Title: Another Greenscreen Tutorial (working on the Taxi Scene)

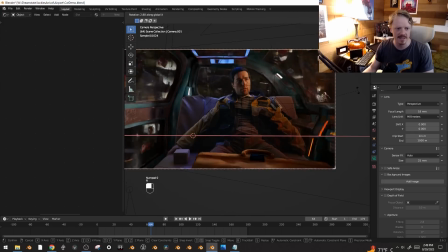So I'm just gonna cheat the whole thing down like this and just pretend the seat's at a slightly different angle. And there's a lot to forget. Like, this looks right. You know, this looks right. As long as you're in the right ballpark, it can be kind of forgiving. Okay, back into our other camera angle here, the one with the camera shake.
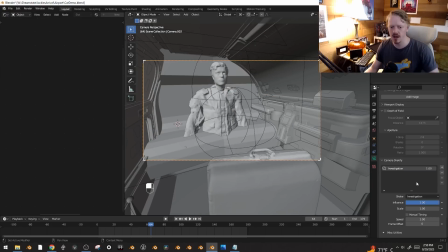I'm going to go down, add, and I'll link to all these different add-ons and things that we've made down in the description. But yeah, I'm just gonna add, let's see, out car window here.
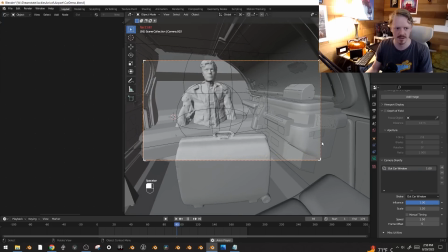Nice. In fact, I might even speed it up and turn the scale up a little bit too, because this is going to be where most of the animation of the shot's coming from.
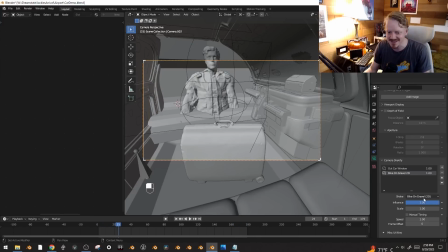I like mixing this with, usually I'll always put in a tiny little bit of like bike on gravel, like 0.01, just to give it like this tiny here.
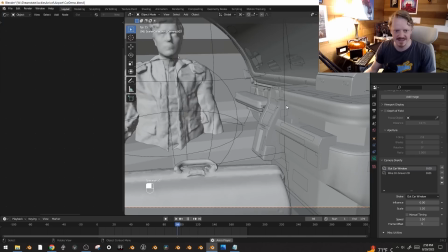If we turn this one all the way down, it's just this tiny little fast grit that kind of plays interestingly with the,
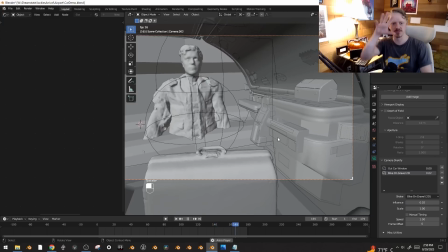or sometimes like 0.2. with the motion blur, just to make it feel as if you're really going over asphalt.
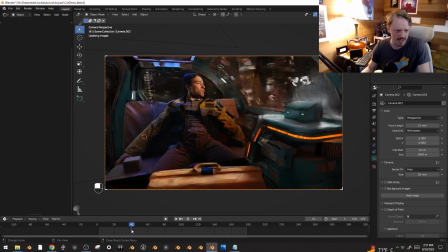So yeah, again, a lot of stuff I could dial in, but this is feeling okay. The one thing that doesn't is the edge.
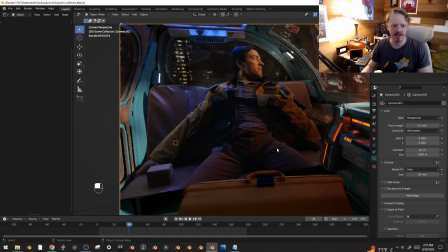I was so excited because we're gonna have this big bench seat here, and I'm like, oh, that'll be so good for the integration and everything. But the edges of the seat should be having these contact shadows, should be pretty dark because they're actually kind of nestled up inside of the taxi a little bit. But they're nice and bright, and it kind of makes it really obvious to see where the footage ends and the CG begins.
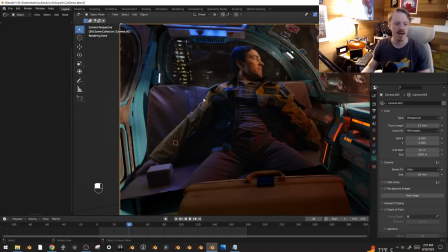And so that's the last thing I think I'm going to talk about today. What do we do about that?
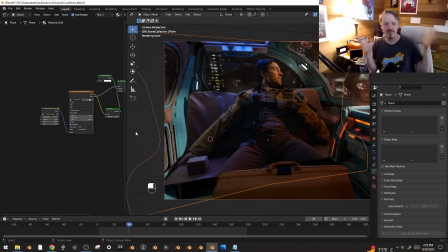And this is another thing I'll probably at some point make just a standalone tutorial about, so it's slightly easier to find. But okay, here's our footage here. It's going into the emissive shader. This controls what it all looks like.
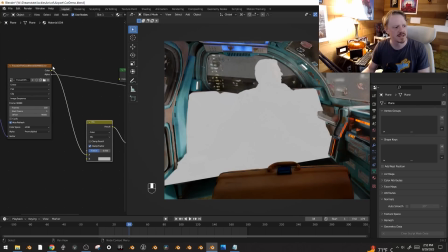I am going to add a mix color node in here, and I'm going to be mixing it with itself, so now nothing happens.
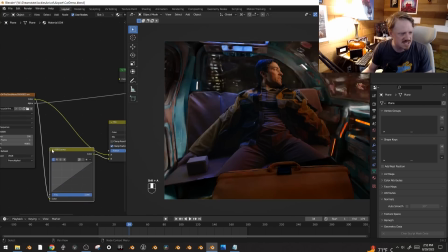But if I change one of these here, color, RGB curves, I'm just going to slip this into the B input here, darken that up.
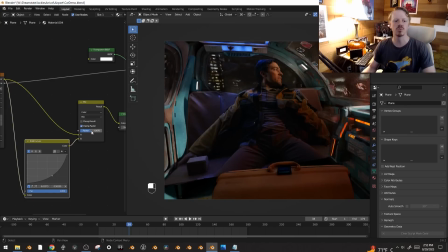Now when we go back and forth, it's brighter or it's darker. I want to control this with a gradient texture, so I can decide where I want it brighter and where I want it darker.
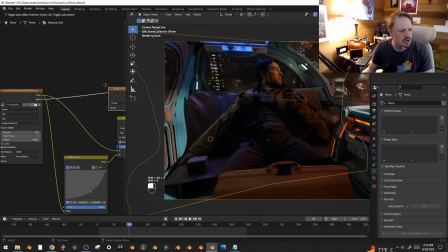To do that, here, let's see, texture, gradient texture, going to make it a quadratic sphere. Drag that factor down into that factor, and right now I don't know where the gradient is.
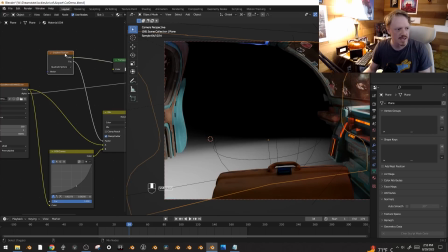Here, if I control shift click on this, we can see, okay, it's down there. I want to be able to control where that is with an empty, so I'm going to create an empty here, empty sphere.
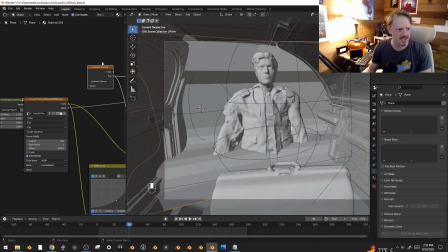Nice. I'm gonna go back into my video texture and hit Control T to bring up these mapping nodes,
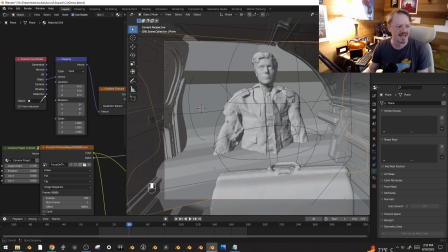and for the texture coordinates I'm going to use an object, and so now I can just select this empty right here,
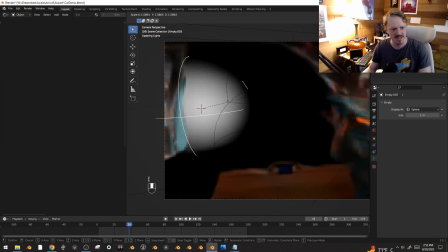and this empty should control the gradient. So let's see. So yeah, all right, there we go.
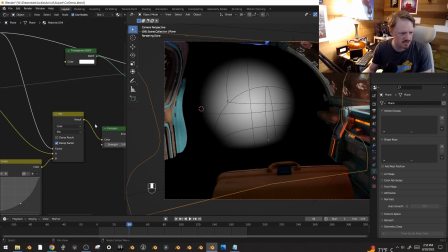Here we're still in the view for the gradient texture. Let's go back to our final shader here.
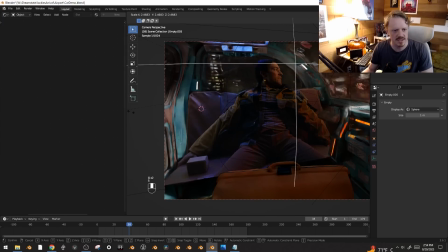So now you can see it's backwards. Like the empty is actually darkening the footage, and it matches how we scale it and all of that.
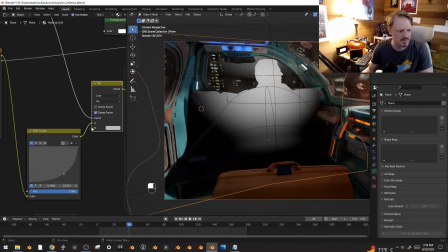So I'm just gonna swap these inputs here. So the empty is gonna be the bright bit.
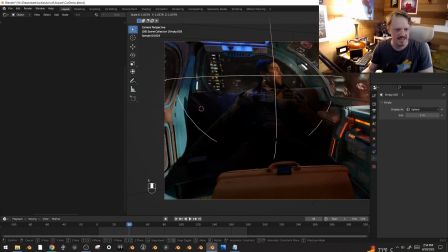Everywhere else is just gonna fade into darkness. And we can scale it too. Like right here, I want to see more of his legs, so I'm just going to hit SZ and scale it vertically so that the sides of this get really dark, but he stays kind of in the light here.
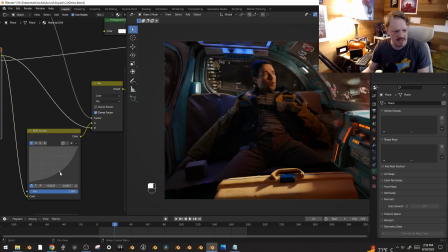And this is a little bit of an extreme example, but here, let's, I might just kind of split the difference a little bit.
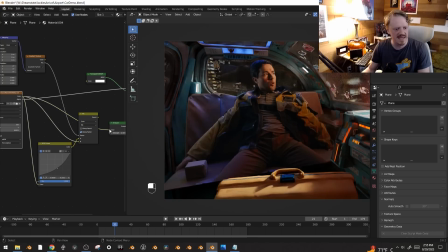But yeah, you look at this and then you compare it to the original of this, and it just feels a lot more integrated, and your attention's still where it's supposed to be. It doesn't feel overly composited. This technique saves my life all the time.
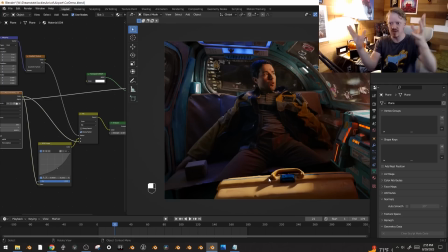In a single point in space, all that stuff where he's walking around, like his feet were always just glowing, and so I'm darkening his feet all the time.
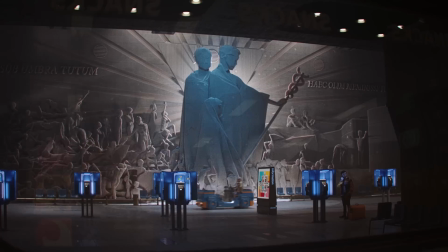A lot of times I'll do it to tweak the colors a little bit too. Like in this case when he's talking to the phone, I wanted that blue light hitting him.
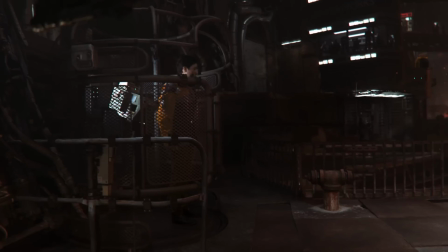I did a ton of it on this shot here where he's walking around. That's kind of what saved my butt on this one.
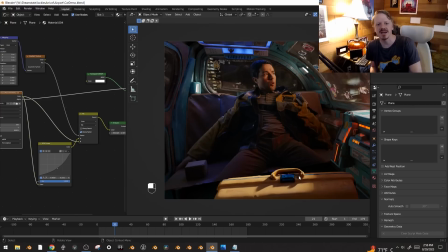And usually I'm doing it to hide something. Something's just a little bit too noticeable, and I'm like, let's just darken you up and kind of make you go away. But yeah, you can use it for locally fixing a white balance.